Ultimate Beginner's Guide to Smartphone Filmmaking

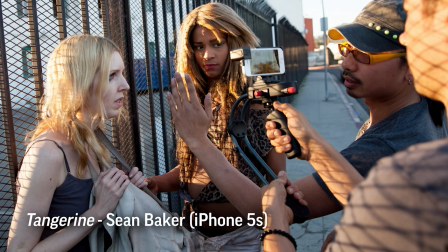0s
This guide is intended for people who haven't done any or maybe just a
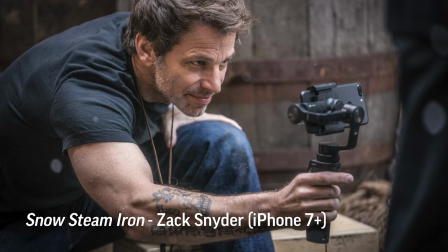4s
little bit of smartphone filmmaking because often the feeling is where do I start?
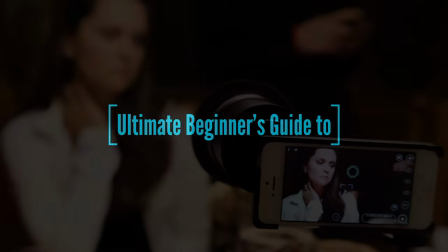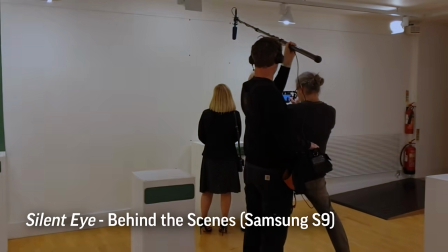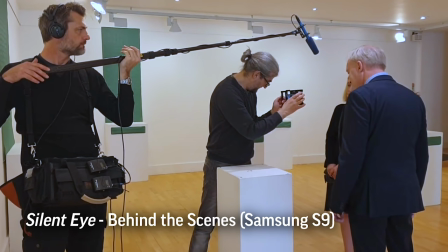20s
Shooting video with a smartphone all the basic principles of filmmaking apply
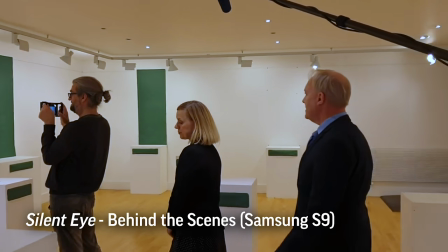24s
so pretty much every film or video camera is essentially doing the same job.
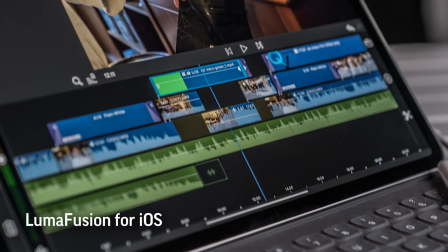29s
You'll learn a lot from shooting and editing because basically those two activities are at the center of what you produce as a filmmaker.
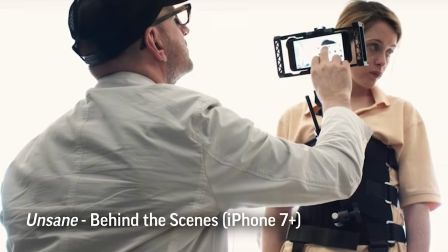38s
However, when it comes to smartphone filmmaking, there are actually a number of things to think about which are specific to the device.
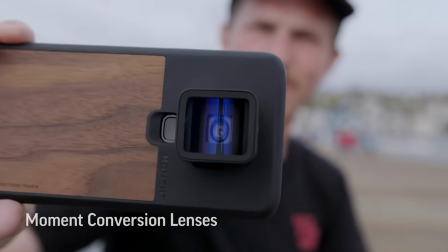46s
So here is a breakdown of things that you will need to think about. You will need to think about stabilization.
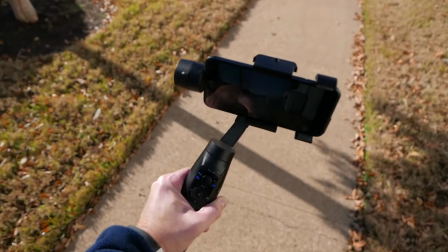54s
Stabilization, it's not always required, but if you're doing handheld work, you will get shaky shots.
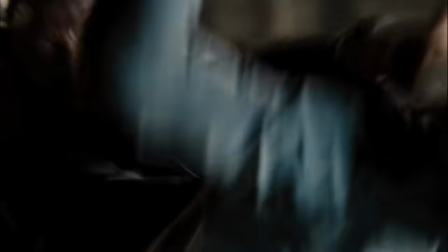61s
Well, the thing is that you might actually want shaky shots because it feels a bit more human.
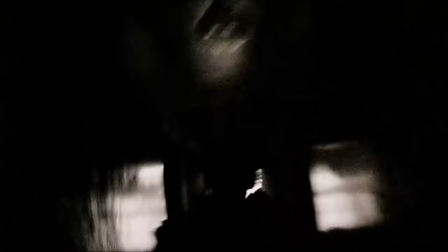67s
If you're filming a running shot it'll be wobbling all over and you might want that. I mean it won't be relaxing to watch but it will be urgent.
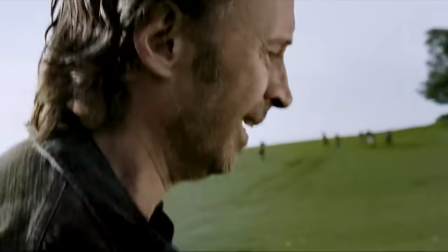76s
Shaky camera can actually put the audience more into the mind of the characters this way.
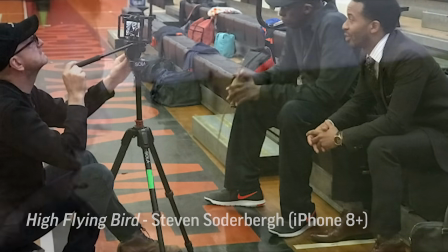82s
Mounted on a tripod your camera will be stationary.
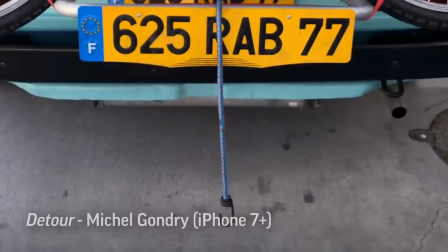85s
On a tripod you can still pan left and right or tilt up and down but if you want to keep your camera mobile here are some other options
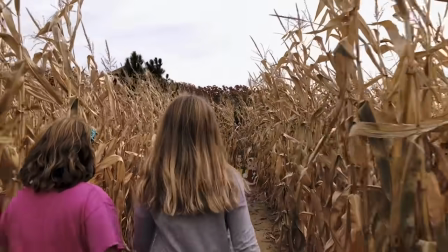94s
so another way to achieve stabilized footage on your smartphone is with optical image stabilization
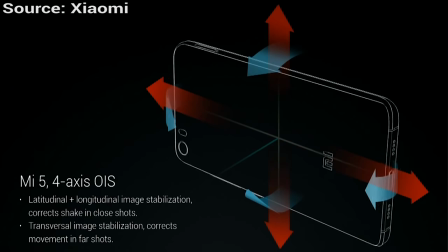103s
otherwise known as ois optical image stabilization works by moving lens elements to counteract wobbly hand-induced camera shake ois works by controlling the path of the image through the lens and onto the image sensor.
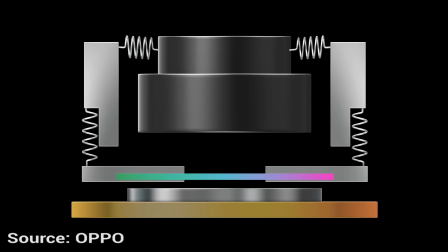118s
Now this is done by understanding the camera's movement using sensors such as gyroscopes and calculating how the lens needs to move to counteract this. The lens module is then generally moved sideways or up and down normally by using electromagnetic motors.
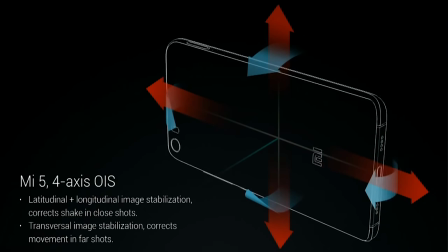135s
So sometimes OAS actually creates more problems than it solves and
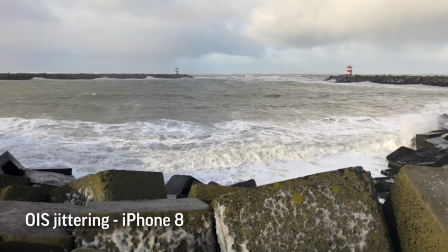140s
you get a horrible kind of vibrating jelly sort of effect and
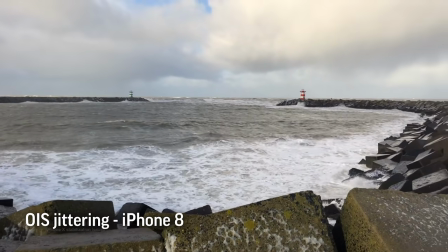144s
in that case it might actually be better just to turn OIS off if possible and that isn't actually always possible with some smartphones. There's also EIS and that is electrical image stabilization. Let's just say it's a digital process rather than a physical process.
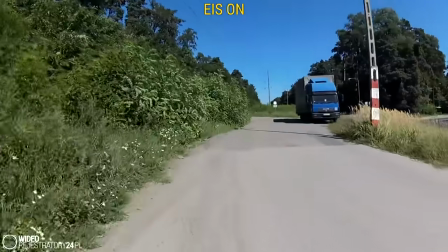162s
It's something similar to what you could do using software once the video has been shot.
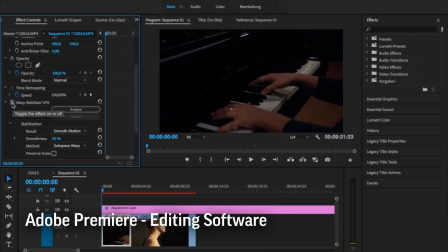168s
You might have heard of warp stabilizer for example and that basically just takes the video and tries to stabilize it by moving the frame around.
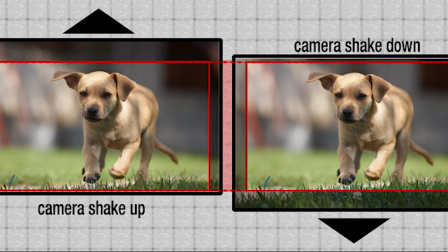180s
Often you lose a little bit of quality from the image so there can be issues with that as well.
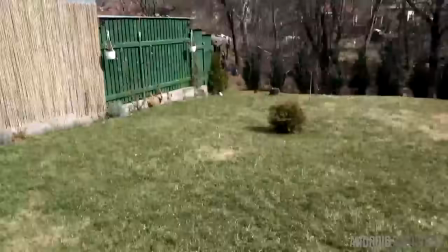185s
To remove some of that exaggerated movement caused by the smallness of the smartphone you can attach a simple grip.